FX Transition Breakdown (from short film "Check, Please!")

Hey guys, my name is Janet and this is Victor and you're about to watch a VFX breakdown of a transition that we used in our short film, Check Please. Yeah, so in this transition the camera basically wraps around one character and then introduces the next one. This transition is kind of vital because this is the basis of what I wrote the script on, so I wanted to do a cool transition and basically wrote a bunch of different dates introducing different characters for it. So let's break it down.
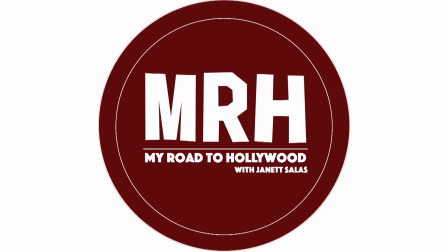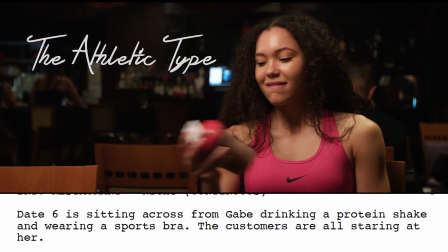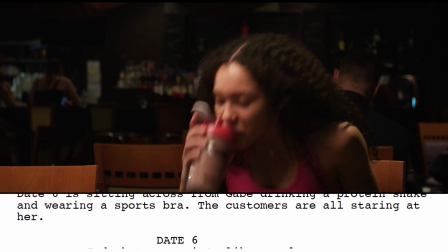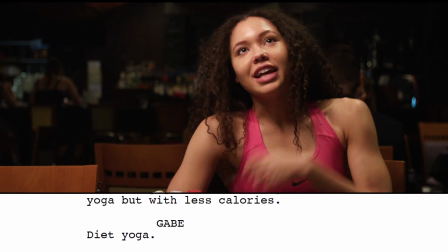I do hot yoga. It's like regular yoga, but less calories.
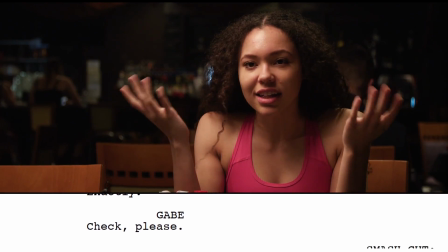Diet yoga? Exactly. Check, please.
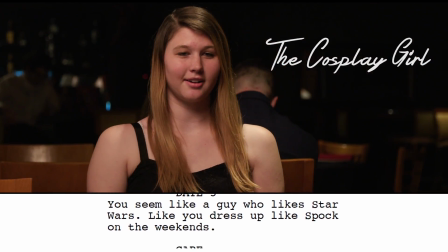You seem like the kind of guy who likes Star Wars. Would you dress like a Spock on the weekends? No, those aren't even the same movies.
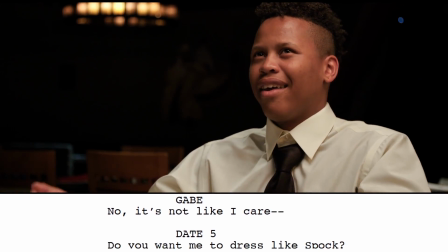You would know, huh? No, it's not like I care. You want me to dress like Spock?
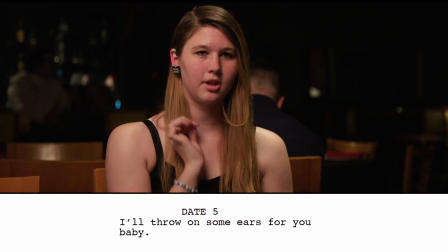I was just saying that the- Throw on some ears for you, baby. Check, please.
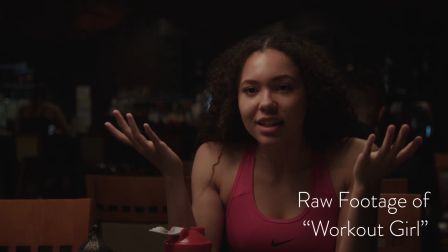I want your lightsaber. Ugh!
So this right here is the raw footage of Workout Girl.
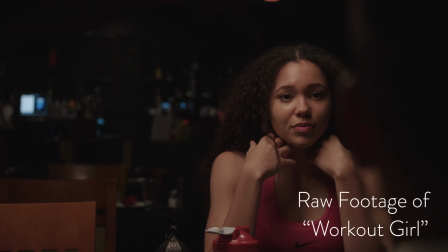And basically what we did is we just had like a semi-circle dolly and we just had the camera wrapped behind Gabe's head.
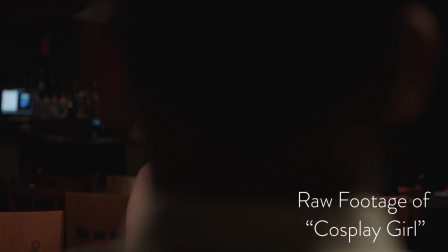It got a little tricky on set because since we had to do both the intros and outros to each character,
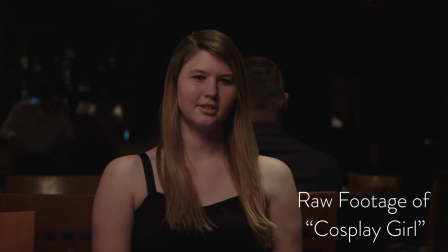We had to make sure that we were on the correct side introducing the next character
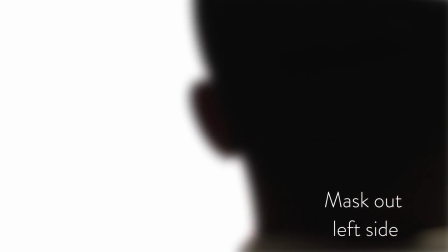So what I did was I just threw the footage into After Effects and then just manually masked
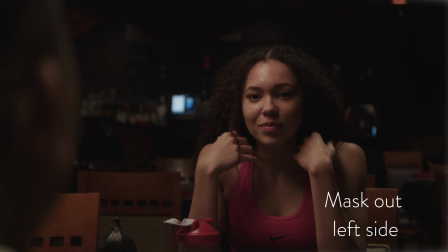everything out Since this one Gabe's head is already very out of focus and it's also dark It helps sell the shot a little bit more with that,
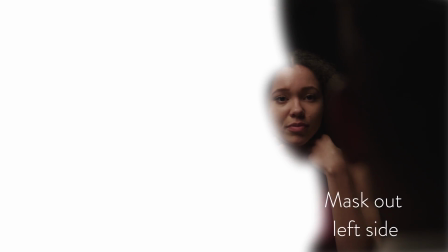but it also makes me have to do it manually So we have to do just keyframes masking out each each frame that goes by So these
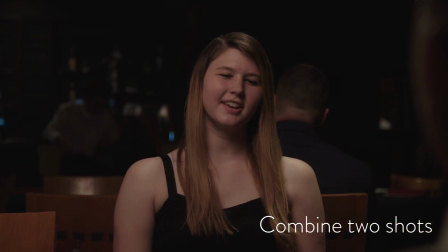are the two shots combined after the rotoscoping has been done and we just had to make sure that the shots aligned perfectly so it looked like a seamless transition.
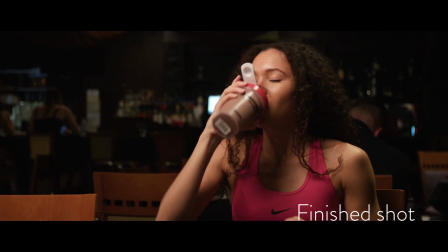And this is the final shot like we showed you in the beginning with color,
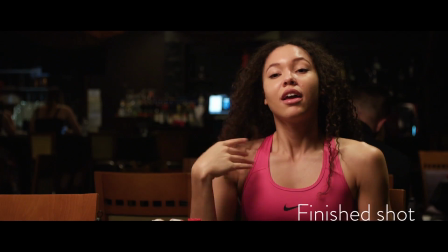some bars, and all the beautiful sound effects that we've added with the final VFX shot.
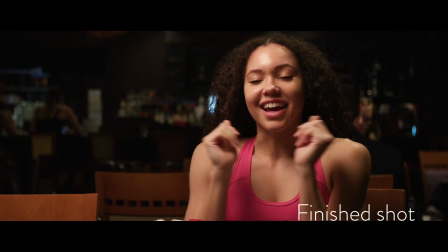It's like regular yoga but less calories. Diet yoga?
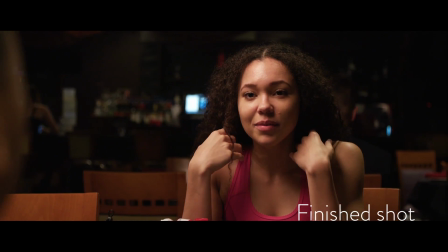Exactly. Check please.
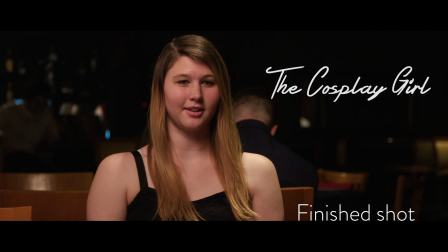You seem like the kind of guy who likes Star Wars. Would you dress like a Spock on the weekends? No, those aren't even the same movies.
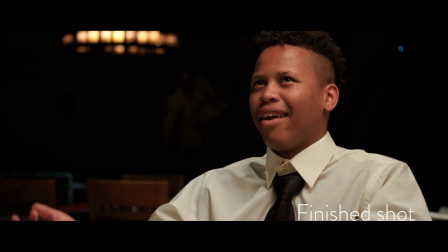You would know, huh? No, it's not like I care. You want me to dress like Spock?
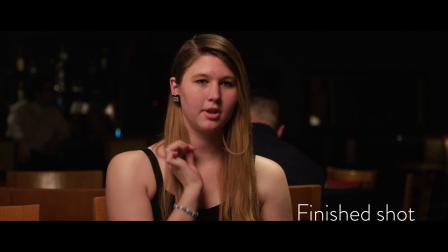I was just saying that the same... I'll throw on some ears for you, baby. Check, please.
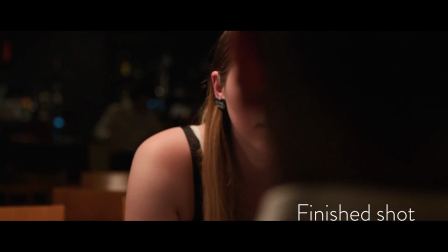I want your lightsaber. Check, please.
So I hope you enjoyed that breakdown. If you want to watch the full movie, we have it linked down below. I had a really amazing time making it so I hope you enjoyed it and don't forget to subscribe Like and let us know what you guys want to see next in the comments. See you guys later Smash the like button subscribe make sure to comment